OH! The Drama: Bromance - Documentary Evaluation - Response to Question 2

Throughout the creation of my product I had to bear in mind the synergy I was creating between my main product and ancillary products,
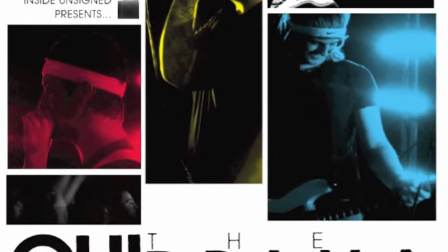which were a full page magazine advert likely to be placed in music magazines like The Fly or NME,
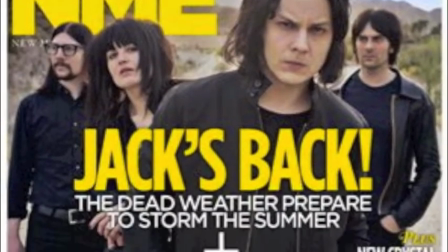and a TV Listings Guide main feature in the style of The Guardian's Guide magazine.
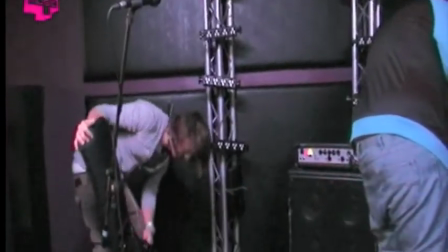The combination of the products helps to promote the brand, Inside and Unsigned, which is my fictional series that I made over the drama and bromance to be a part of.
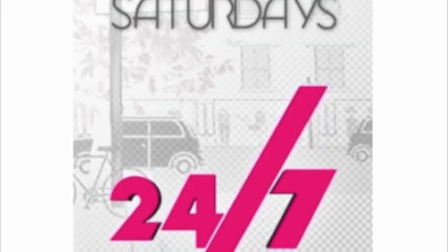Institutions use advertising and feature spreads as a mode of address and promotion to their target entity for the main product.
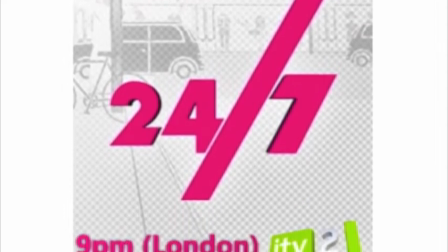For example, the Saturdays record label used a band's logo on the band's album as well,
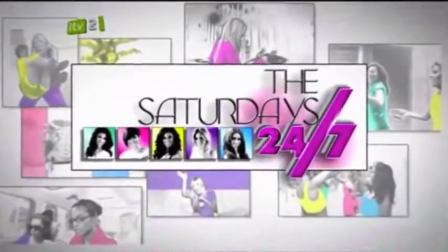the title secrets for their documentary and also for the documentary advert, thus promoting their brand.
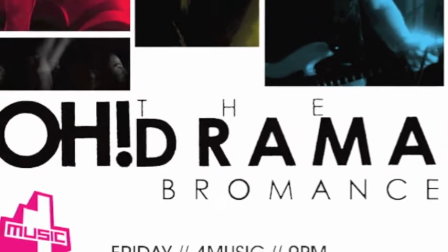I used Othedraunner's logo on my advert after lifting it from the album cover and I could have promoted this brand better by also using the same logo somewhere in the double page spread,
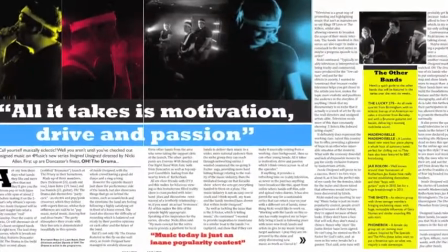maybe by showing the album cover there and also within the documentary at the crossover from part 1 to part 2.
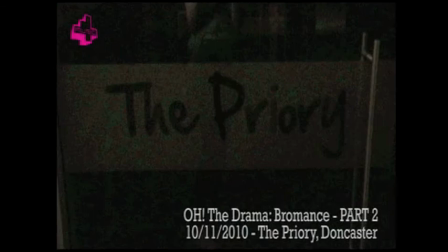That said, my product is only an extract, therefore it is likely that if my products had been to produce a full documentary, I may have used the logo once in the title sequence, to create a synergy between all the products and better promote the brand.
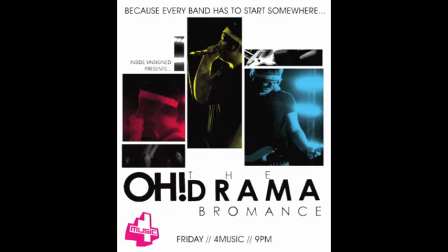My mode of address is quite simplistic, particularly on my advert. A plain white background with black text provides an ideal backdrop for the photography of the band, which is gradient mapped from black to different primary colours. This connotes, Roland Bartes, that whilst Whilst all the music is generic, represented by the black and white,
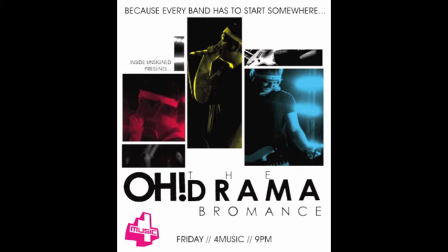the bands featured in the photography are unique and different and break away from the generic perceptions of the music industry nowadays.
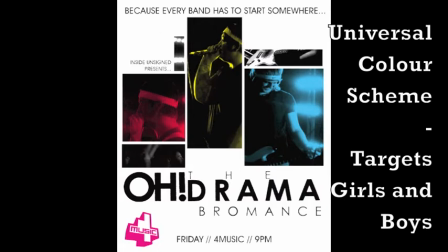By also choosing colours which are a mix of masculine and feminine, I have delivered a universal mode of address to both genders within my targeted age range. Looking at the Saturdays advert,
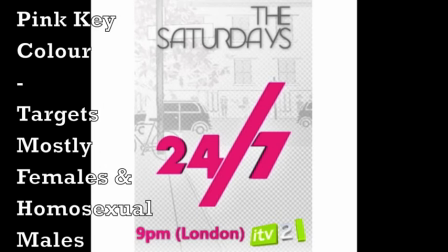they stick to pink as the key colour supported by grey and white to attract a predominantly female and male homosexual audience with whom the color is usually associated.
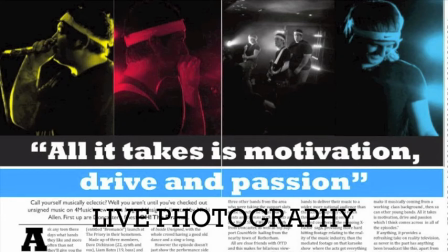I think that one of the other key things that I can spot that are similar between all of my products is the live photography.
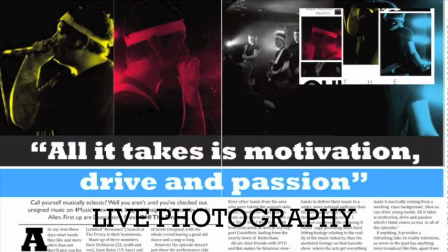The imagery on my ancillary products are the same so the audience can recognize a double page spread feature after seeing the advert in a magazine.
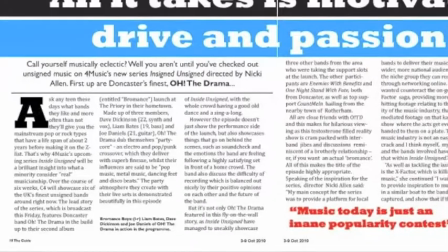This could act as a pull of attention making them read the main feature to get a flavor for the series.
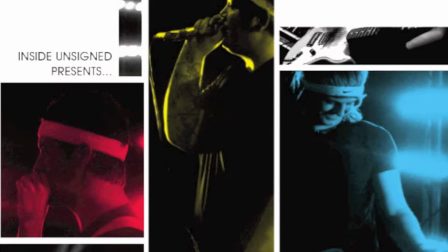The choice of live photography and inclusion of instruments and other equipment such as microphones encodes the pictures with the denotation that the show is a music documentary as well as a fly-on-the-wall video diary.
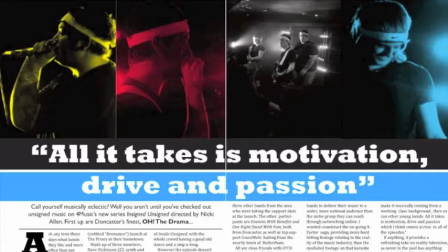The live photography, although shot separately from the video footage, was mediated to look like a raw still from the footage. This maintains the grass-root agenda even more, connoting the status of the band.
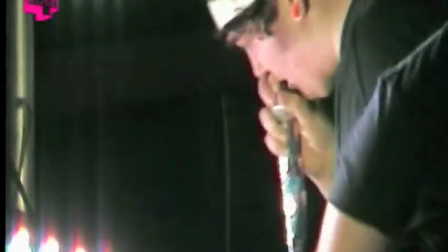The medium close-up photography that was again captured on an equal angle was also similar to the filming style of the documentary,
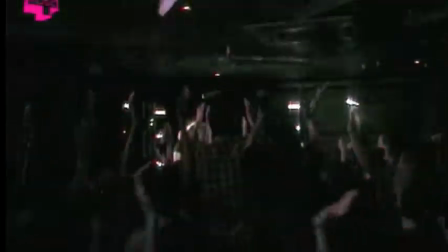thus creating synergy and positioning the band at the same level as the audience, so that they are relatable The mise-en-scene across all photography was also the same.
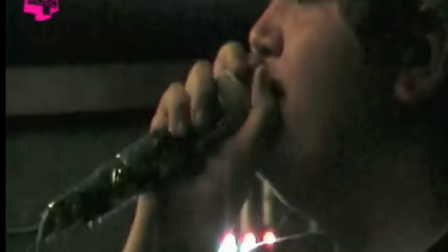In all the photography, and also the latter half of the video clip whilst the band are performing,
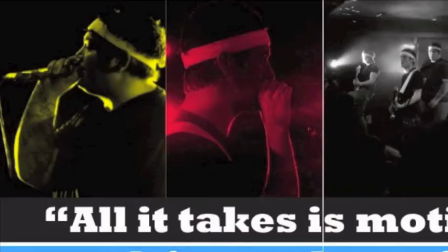they are wearing white sweatbands, black t-shirts and shorts, and also feature their relevant instruments.
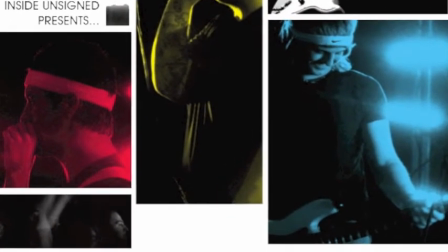This creates a character about each member, and also represents their American influences, as they are dressed in a fashion like amateur basketball players.
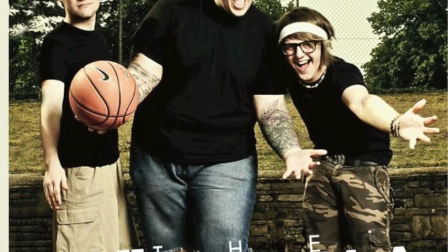This also creates synergy with their album, as the cover photography is them on a basketball court, promoting the main product.
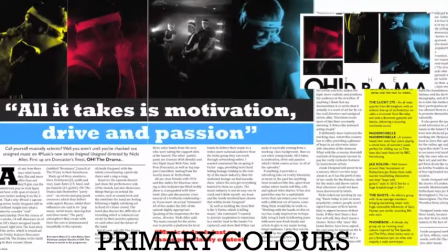The cinematography was also the same across the double page spread in the advert, using the primary colours, whilst in the documentary the colours are secondary with green and pink and the like.
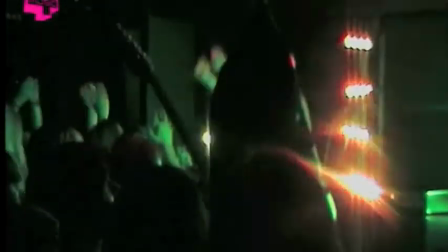This is again cohesion, because the ancillaries match showing the characters as unique individuals,
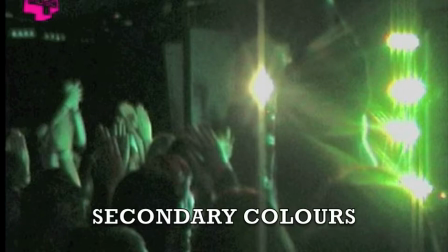but also in the main documentary the secondary colours show these characters as coming together and mixing their talent.
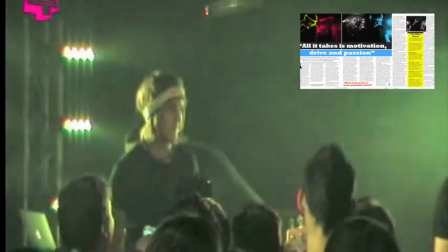The locations in the photography are also the same as the gig environment in the main product, representing that it is a rockumentary and also creating synergy in this area too.
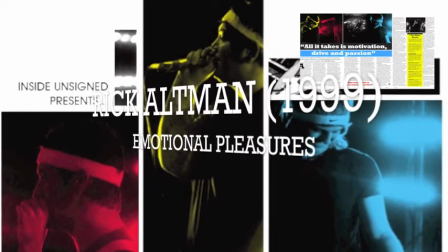With the band featuring in all the three products, there is some level of emotional pleasures that this genre offers to the audience, Rick Altman, 1999.
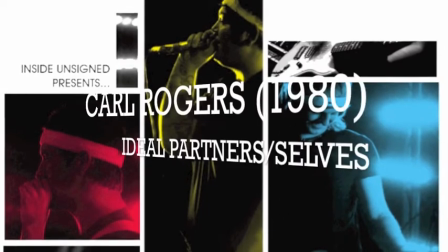The band may get the hearts of the ladies in my audience racing as they see them as ideal partners, Carl Rogers in 1980, thus connecting on an emotional level.